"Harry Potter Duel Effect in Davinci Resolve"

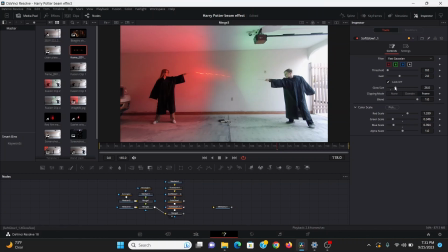Then copy that, paste it down there, and bring the glow size up to 100. That just adds a little bit more oomph to it, makes it a little bit brighter. Now I can bring down my other spell asset, merge this over, set to screen.
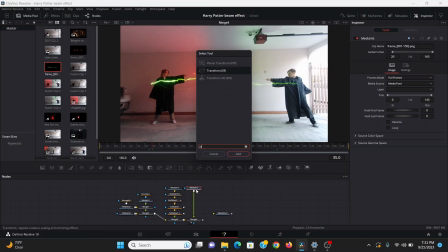Now since I want this one to be facing the other way, I can add a transform and just click this button to make it flip the other way.
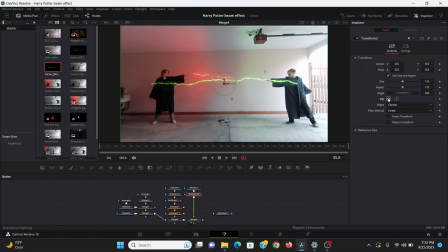Now from there, the steps are the same as the other one.
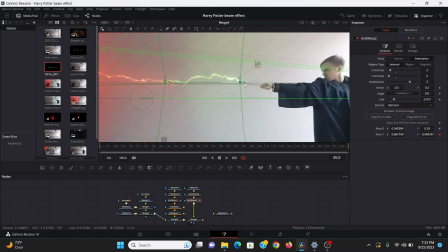Now if when you're animating you notice that the grid warp starts adding all these random lines and things, I don't know why this is, it's just something that happens.
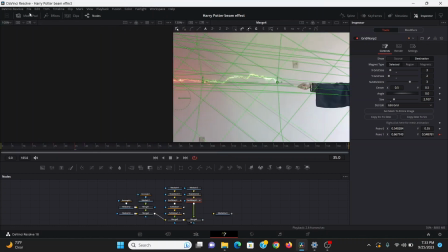If it gets to the point where it's getting in the way of you animating, you can open up the other window, I can close the media pool, bring the merge there, then right click on that window,
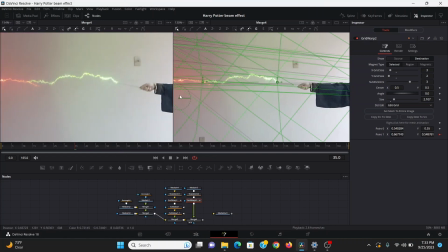go to options, and uncheck choose controls. So now I can zoom in on this one, so I can see the controls on this one and see what it's doing on this page.
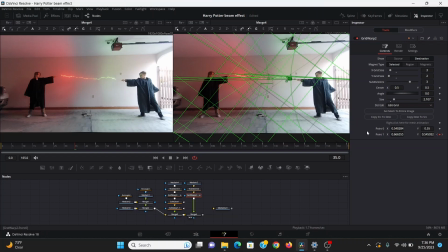It just makes it a little bit easier to see if it's getting overwhelming in this one. Once you're at the point where you're positioning the middle end, you can right click on that point, and instead of going to modify, you can go to connect to perturb one value.
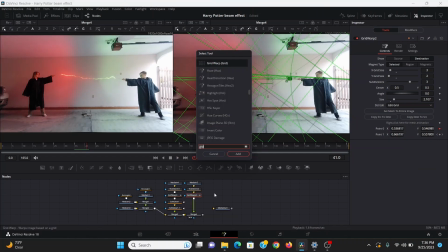Now it'll always have the same values that perturb there, and the ends will meet. And then again, add a soft glow, bring up the size, this time the color scale, bring up the green, bring down the red, and copy that, paste that, bring scale up.
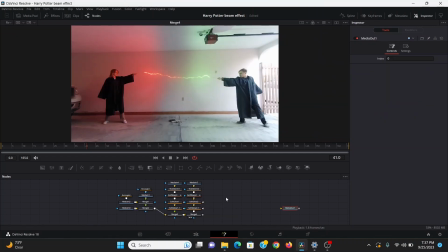Now we need to sell the power of this clash with something really bright where they meet. What I did is I used the Scarlet Witch effect I made all the way back in my first tutorial and used that for the clash.
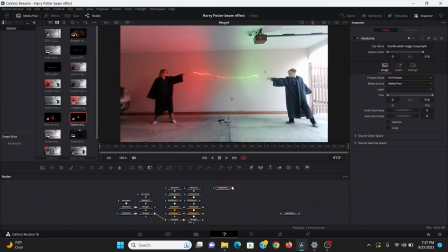You can download that asset from the description of this video. So I can drag that in and merge that over, set the apply mode to screen, then I'll add a transform node, and in the center, again, connect that to the perturb one value, and may bring down the size a little bit.
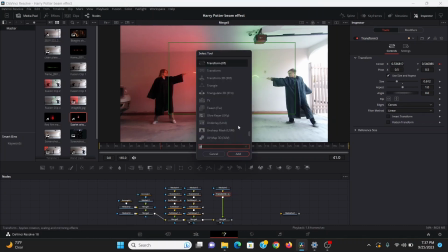I want it to be more golden, so I can add a color corrector,
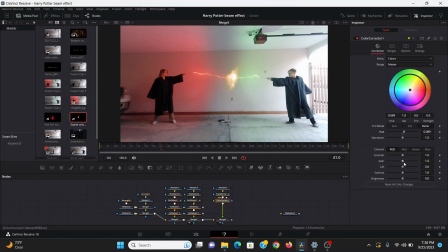bring up the hue until it's a nice gold color, and may bring up the gain a little bit, and bring down the saturation a tad. Then I'll do the same soft glow trick. I'll add a soft glow, bring up the size, copy and paste that one with an even bigger size. Then I'll find the frame where the spells clash, think that's around frame 30,
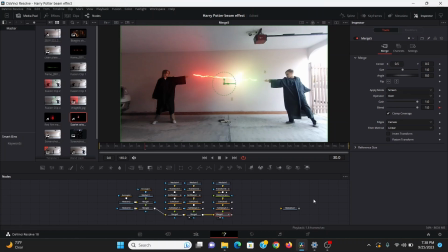then I'll set a keyframe on the blend, then I'll go back one frame and bring that to 0. So the spells are traveling to each other and then they kind of burst out with this big thing of light. Now to add another layer of impact to this, I'm going to add some sparks. So to do that, I'm going to bring down a P emitter and a P render, bring that to the screen.
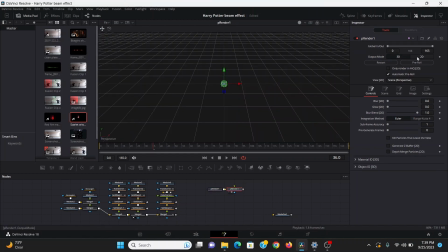I'm going to take this P render and change the output mode to 2D.
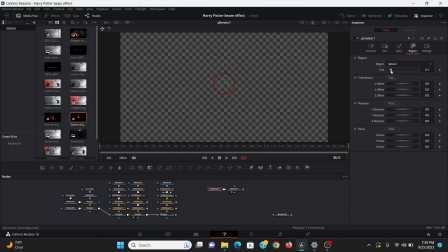Then in the emitter, I'm going to go into the region, bring that down all the way, so it's just coming from this one point here. Then in the controls, I'll set the velocity to 0.1 and do the same for the velocity variance. Then in the angle variance, I'll set that to 360 and do the same in the angle Z variance.
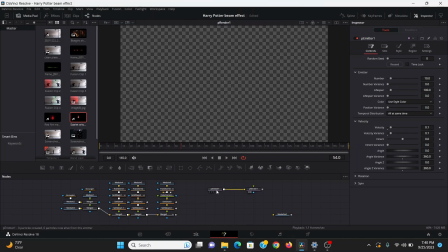So now the particles are shooting out. So to make the particles move down, I can add a P directional force. Now it's kind of hard to see, so in the P emitter, under the style, I'll change the style to line. Then in the size controls, I'll bring up the size to
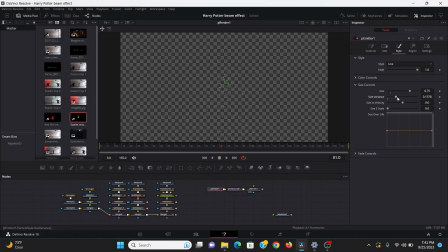0.75 and bring up the size variance a little bit and bring the size to velocity to 0.1. And I'll bring down the fade a little bit. Then in the controls tab, I'll go into rotation, then change the rotation mode to rotation relative to motion.
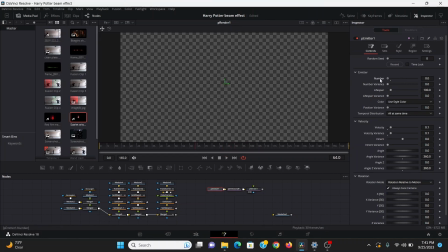So to make it even more random and chaotic, I'll bring down the number to 0 and bring the number variance to 50. Now I want this to start when the spells clash, so I'll go to frame 30, set a keyframe on the number variance, go back one frame, and set that to 0. So now they kind of burst on at the right frame.
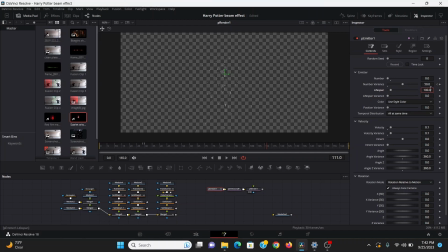Now I don't want these sparks to be reaching the end of the screen, so I can bring down the lifespan to 10, and bring up the lifespan variance to also 10, I think. Then in the style, I can go into the fade controls, and just bring in this out slider a little bit, so they fade out throughout the shot.
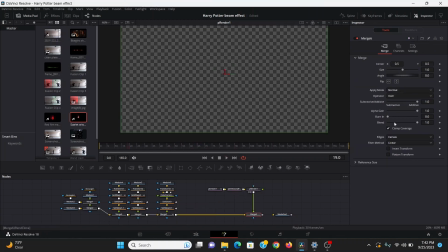Now I will merge that over our footage, again set that to screen.
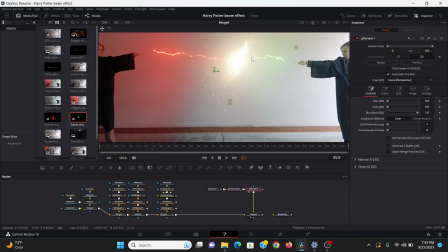Now to get in the right position, I can actually copy this transform from our clash thing right here, paste that here, I can bring the size back up to full.
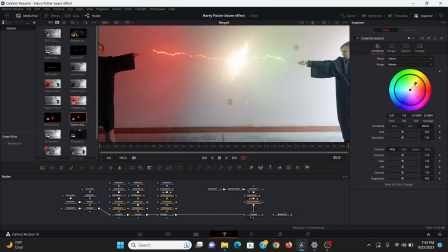Then I can add a color corrector, and I'll just give it a kind of gold color, and bring up the gain a little bit. Then I will add another soft glow, and may bring down the glow size on that a little bit.